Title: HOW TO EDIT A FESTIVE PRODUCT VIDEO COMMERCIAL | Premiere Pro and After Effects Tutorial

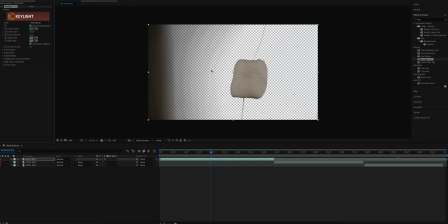4:07 But there was still stuff on the edges of that clip that the green or the key light effect couldn't pick up.
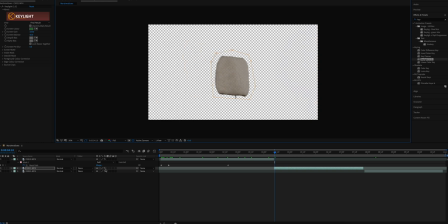4:14 So what I did next was just create a rough mask around the marshmallow and I keyframed that mask so that it would contain the marshmallow as it rotated. I did the exact same process with the second marshmallow.
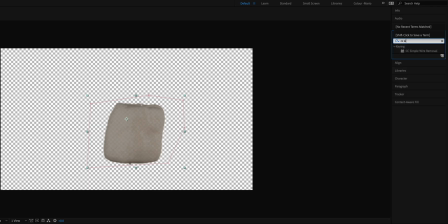4:25 So what I did next was add a CC Simple Wire Removal effect to try to remove the stick from the marshmallows.
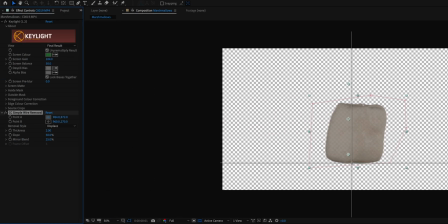4:33 So you select point A and point B just to make sure you cover that stick. and you enable
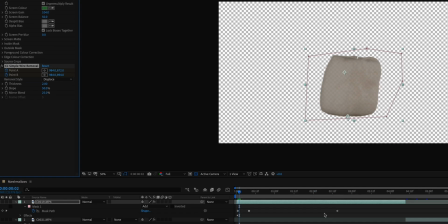4:41 the keyframes for both point A and point B since you will be keyframing this to make sure that the effect follows the stick throughout the entire shot.
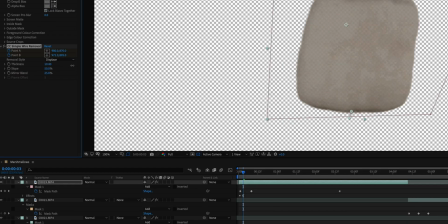4:49 I then adjusted the thickness of the effect just to make sure most of that wire or that stick was removed. This was a slow process and there's no way to track it that I know of unfortunately so you have to go frame by frame and then just do this manually.
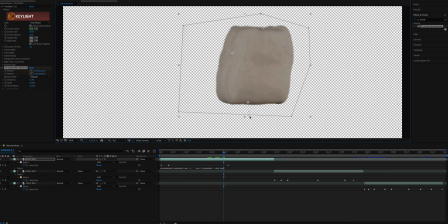5:03 Thankfully the keylight effect was able to remove most of that stick from the top of this marshmallow so I only had to worry about the bottom stick. The next part of this marshmallow shot was in my opinion the most fun and interesting part to work on.
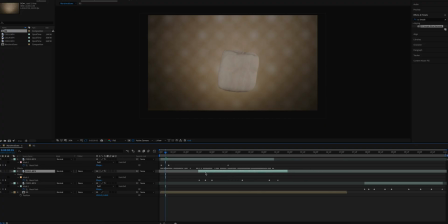5:17 Once I had all these marshmallows maxed out I introduced the background and I put it at the bottom of all these two marshmallows.
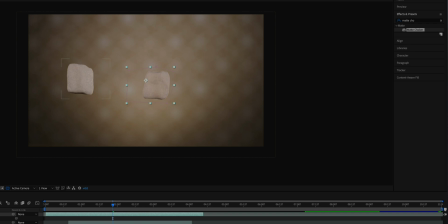5:23 I also added the matte choker effect on the marshmallows because this effect helps me to clean the edges of that marshmallow.
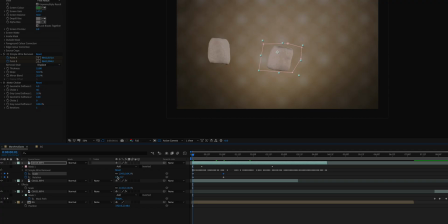5:29 So next I added keyframes for scale and rotation to the marshmallows just to make the shot a little bit more interesting and have the marshmallows just be more randomized.
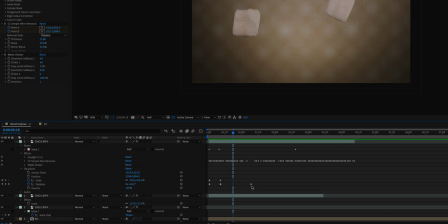5:40 And what I also like to do with my keyframes is to smoothen them out so you can right-click once you have the keyframes highlighted you can right-click go to keyframe assistant and just click on easy ease.
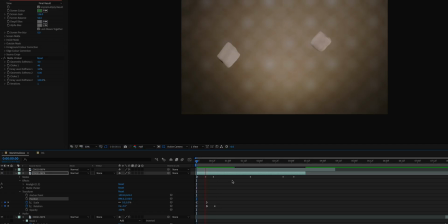5:52 In terms of scale I made the marshmallows start from zero so there will be nothing in the screen and then they'll just pop into the shot one by one. So with that I just duplicated the marshmallows and I just staggered the beginning of each of these clips of the marshmallows so that they would start popping into the screen at different times.
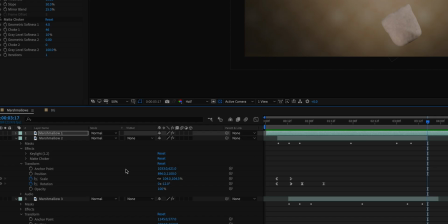6:09 So what I did next to create that zoom through illusion was to make all of these marshmallow clips 3d so you can just click on the 3d button on After Effects in each of the marshmallow layers.
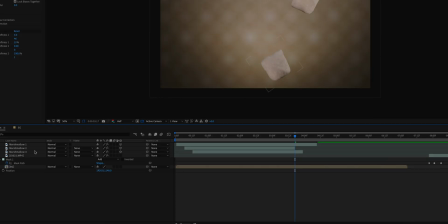6:21 From there I added a 3d camera in After Effects so you can do that just by right-clicking like new and click on camera and I just use the default camera that it provides and whenever I'm using the 3D camera I like to do a two view on my screen so I can
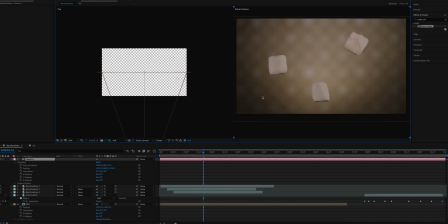6:39 see not only the what I see on the screen the composite and everything but I also get a top-down
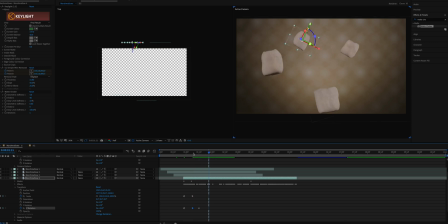6:44 view of the 3D space and where each object is in relation to that 3D camera.